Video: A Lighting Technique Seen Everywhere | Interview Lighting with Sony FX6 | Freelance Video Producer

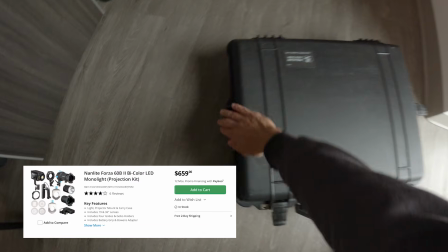258s
Next, I leaned on my go-to fixture for interviews and thought about creating some texture on the wall that could further help add some interest.
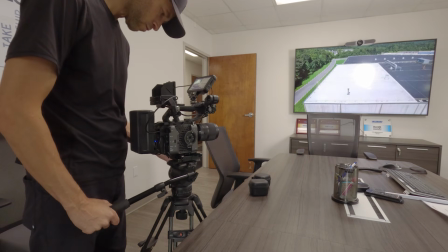269s
I tried a few different things here, but the background projection just wasn't doing it for me, and I decided to use it in a different way.
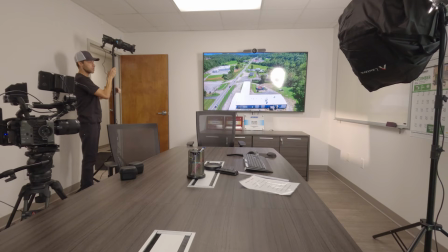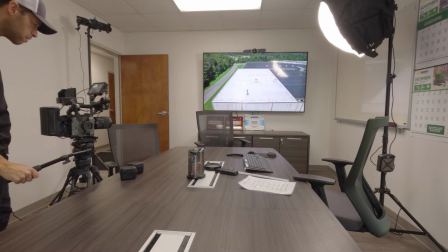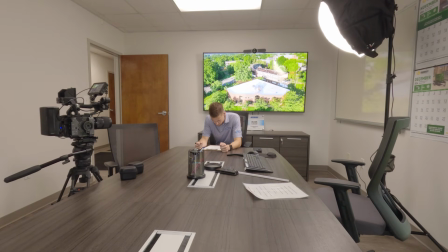288s
So I brought it around to the key side with the intention of hitting the subject with some hard light in addition to the soft key light from the lantern.
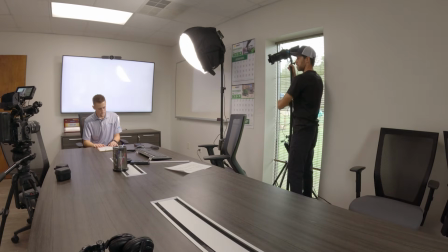296s
Going with the standard far side key, I had a stand-in sit-in position,
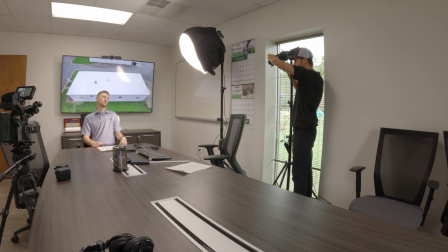300s
which helped me dial in the color temp, the output, and the positioning that I wanted of the projector.
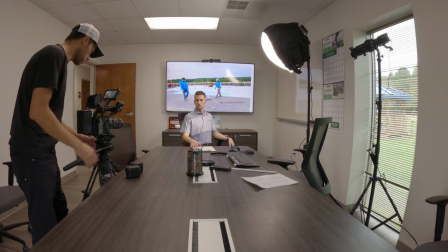307s
If you start to look for this combination of lighting where there's a soft light on the face and a hard light hitting the body of a character, you'll see this done all of the time in films and television.
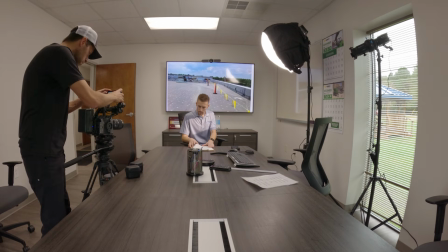318s
The hard light helps add another layer of realism that our eyes are already accustomed to seeing in the natural world. This can be an easy way to level up a standard interview shot and is a great tip to keep
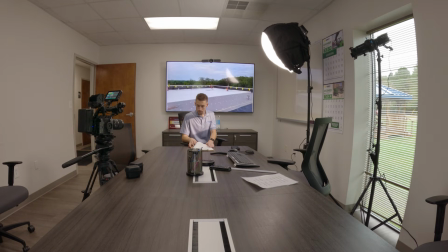330s
in your back pocket for when you might be feeling like your frame is just lacking that little something extra.
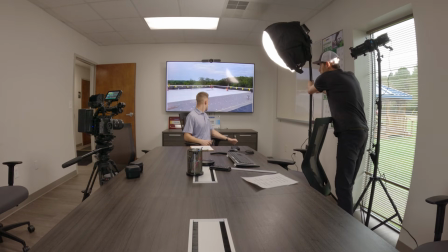337s
Everyone loves to talk about shallow depth of field and cinematic interviews, but oftentimes shooting a lens wide open for interviews just isn't the way to go.
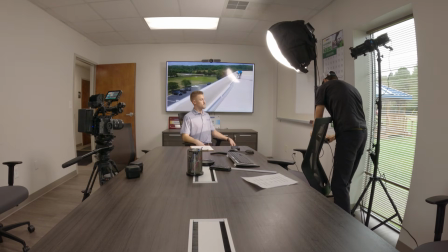347s
And that could be for a few reasons. Sometimes you actually want to see into the space that you're shooting.
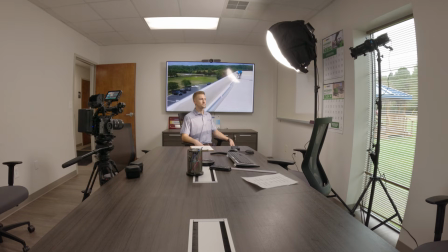352s
This can help add context to what the subject is saying, or maybe the space you're shooting is part of the B-roll, which will be seen in the final video.
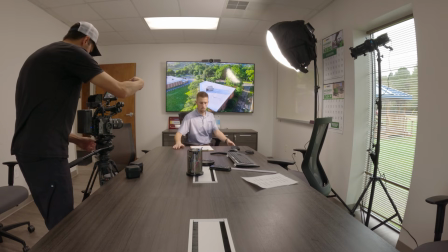361s
In this case, I just wanted to see some color and movement behind the subject, and the TV helped give us just that.
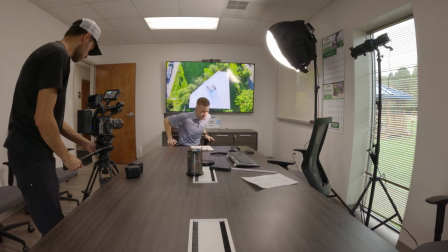368s
Since we were unable to move the table, that meant that the subject was very close to the background, which is never ideal.
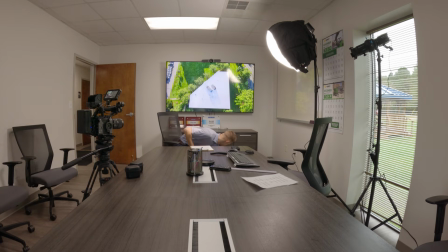375s
So, shooting wide open in this instance was the way to go.
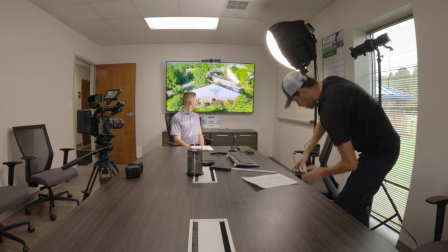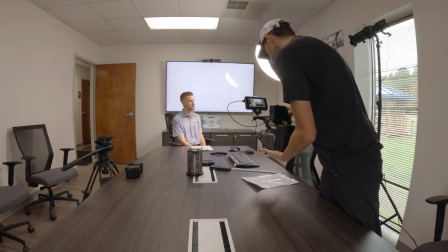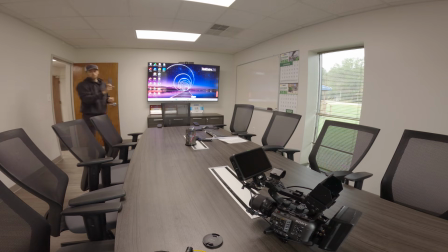389s
I went around the room taking readings of the overhead lights and then matched my lights to them. As I mentioned, normally you'd want to turn these lights off, but I kept them on so I didn't have to use more lights to light up a dark room.
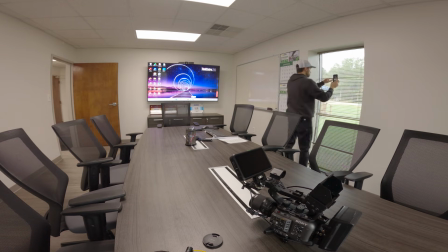404s
There's no need to make life difficult for yourself, especially if you're a crew of one, as I was here.
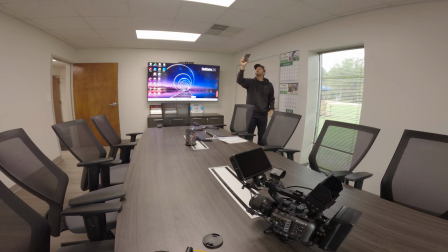411s
So, as much as possible, I lean into the constraints of the space that I'm dealt and the lighting within that space. Usually, I'll add a topper of some kind, like a flag or a 5-in-1, to block the overhead lights from hitting the subject.
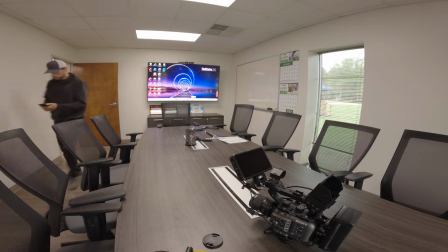426s
But here I just used it as my hair light.
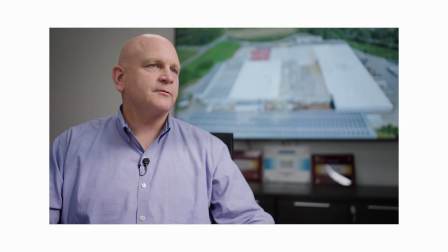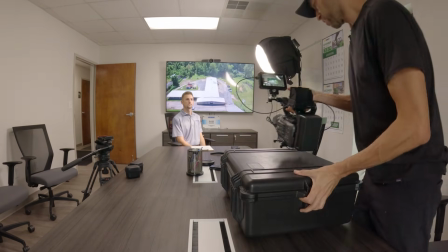442s
If you're anything like me, you're definitely your own worst critic, and I'm always striving to get better and continue to one-up myself from the previous job.
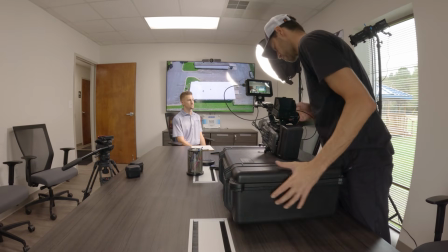452s
And with that said, is this the best looking interview I've ever shot? No, but it's plenty good enough, and while that's never the goal,
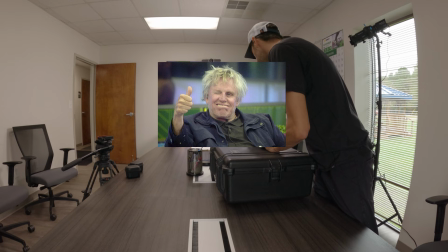461s
it's in times like this one where my experience will kick in and help me realize it's good enough and that I should move on.
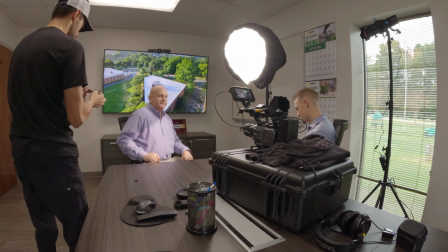470s
I kept audio on this project simple and just used the Rode Wireless Pros fed into the FX6.
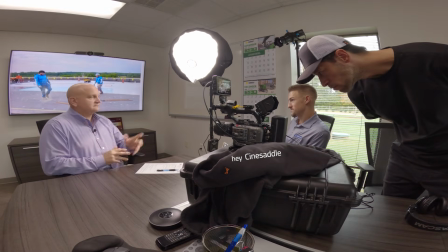477s
For lenses, I'm on the Sigma 35-1.4, which I think was wide open or close to.
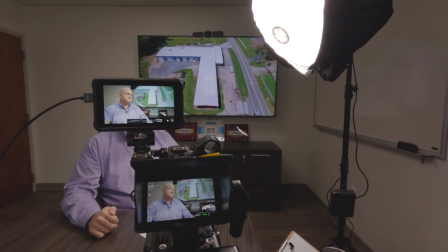485s
The subject for this interview was not only super knowledgeable, but overall just a really good sport about being on camera,
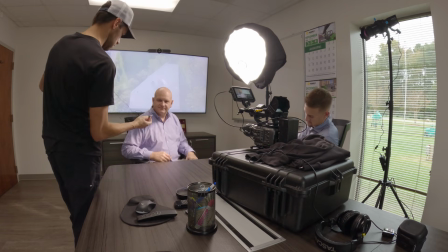492s
which understandably is or can be intimidating for most people, especially if it's not something they've done before.